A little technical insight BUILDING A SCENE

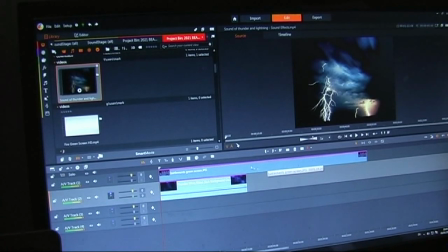[4:11]
Okay, the next part of the process for me would be, I've now got into my sound effects libraries,
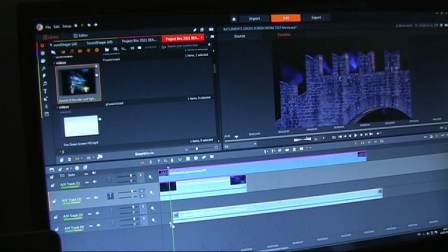[4:16]
and I'm bringing down this particular sound effect, which is a thunder and lightning sort of sound effect. And as you can see it there. Now this one is a little bit dramatic,
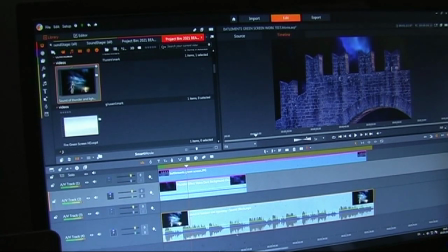[4:35]
because this one, which I intended it to be, is going to be the fight scene and death scene of Gaston. I'm turning the sound down a little bit so it's more in the background. And now you can see the composite of them working together gives it a little bit more,
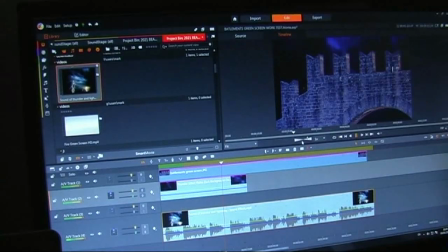[4:56]
just a little bit in the background. Okay, so the idea of that is just gives it a little bit more depth.
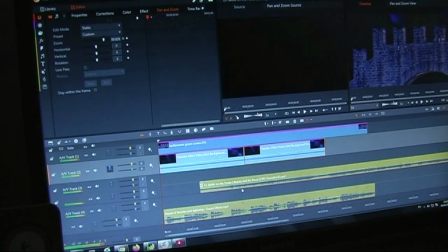[5:06]
Okay, so the next piece that I did is I've just dragged in a piece of music onto this channel here. And the idea, this is just not, probably not the music I'll use, it's just for demonstration purposes. This is from the cartoon. I'm going to be using a specialised track for this for us.
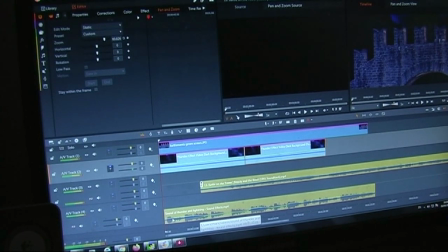[5:25]
And at the bottom, so now as you can see right at the bottom there, I'll try and zoom in for you a little bit.
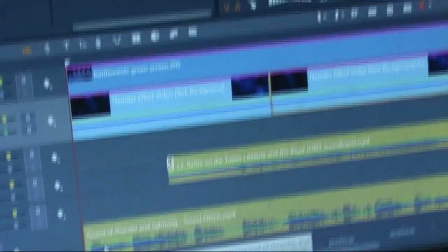[5:31]
So what you can actually see now is on this side of it, I have now,
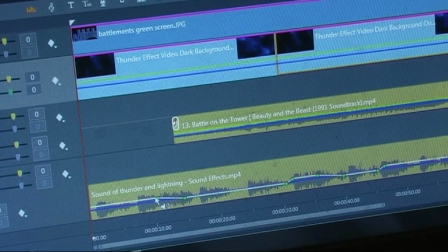[5:39]
let me see, is that in focus? Yeah, you can see. So I've altered the volume settings here to go down and then just accent upwards there for a little bit on a bit more thunder. And so we have the music in. So we set the scene now by having our overlay, the background, the dark.
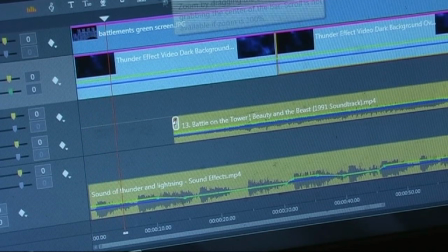[6:00]
And so now that's set in the scene, a bit more thunder. Our actors will be saying something, and then I'm dropping the volume there and creeping the music in. Okay, so what we're going to do now is I've crept in, putting the thing on the timeline there.
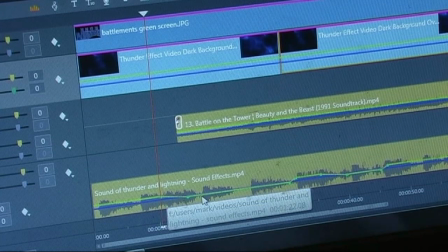[6:18]
You can see that highlighted now, I brought it down the soundtrack of the Thunder and Lightning, then up a little bit to accent there.
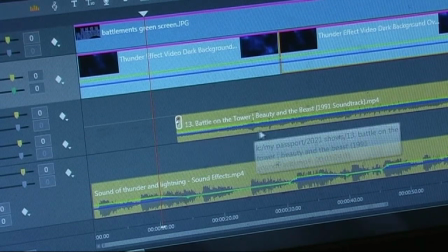[6:25]
On the top here, we're creeping in the music, and then as we go down on that, the music will be more accentuated.
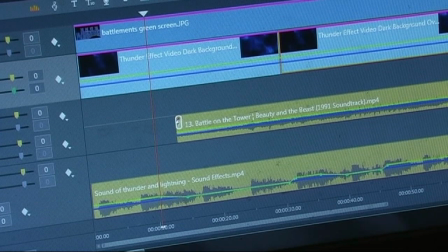[6:31]
So we end up with all four composites now. So the actors are coming in there, as you can see now, the music starts to creep in now.
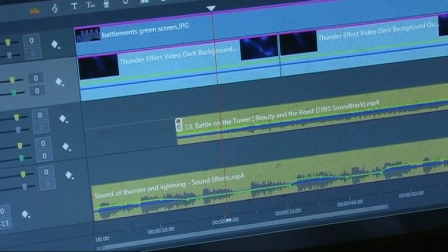[6:46]
The thunder and lightning's gone down, our actors will be saying something there, and then the music will creep up into the scene. And then I've brought the volume up a little again here, just for another accent of thunder.
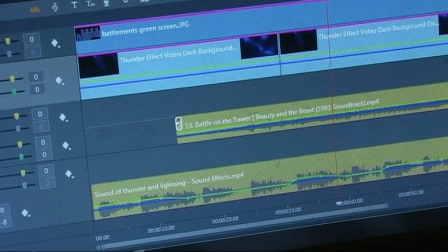[7:05]
And bring it down. So, put all those together, and this is the big background.
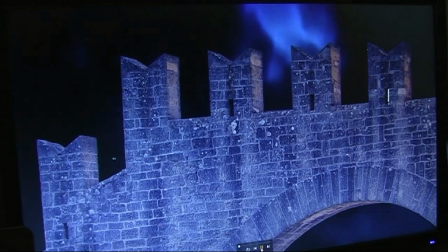[7:11]
Lightning going in the background with our actors, and then we creep in the music slightly there, we lower down the thunder and lightning so our actors get to talk
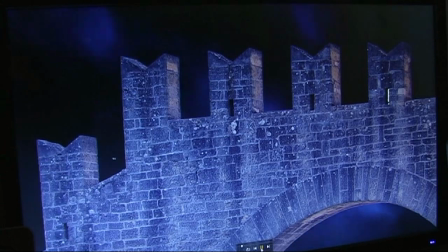[7:24]
a little bit, accents up, music goes bigger, a little bit more accent of the thunder and lightning brought back up.
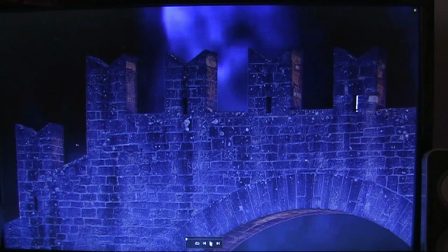[7:37]
And this is the finished item for the whole background.
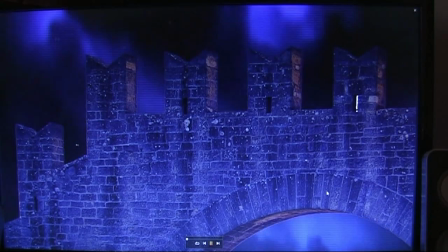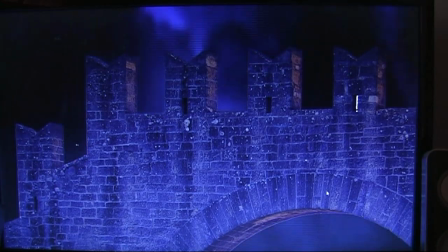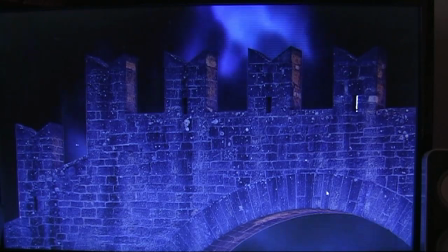[7:51]
See the full composites all together. This actually on the camera here is a little brighter than it is.
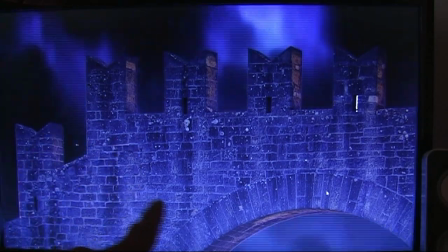[7:57]
The camera's just trying to pick it up. That's a little darker on the finished product.
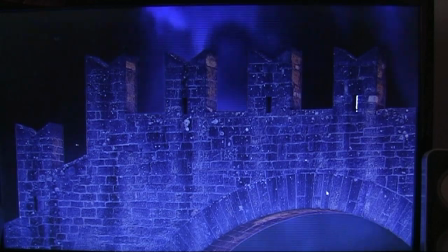[8:04]
So now we have the music, the effects, the sound effects, the lightning coming in and out.
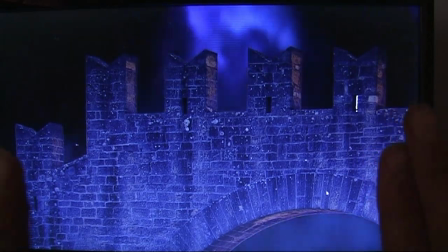[8:12]
Now we bring in the castle flats that will go here in front, which will make it 3D.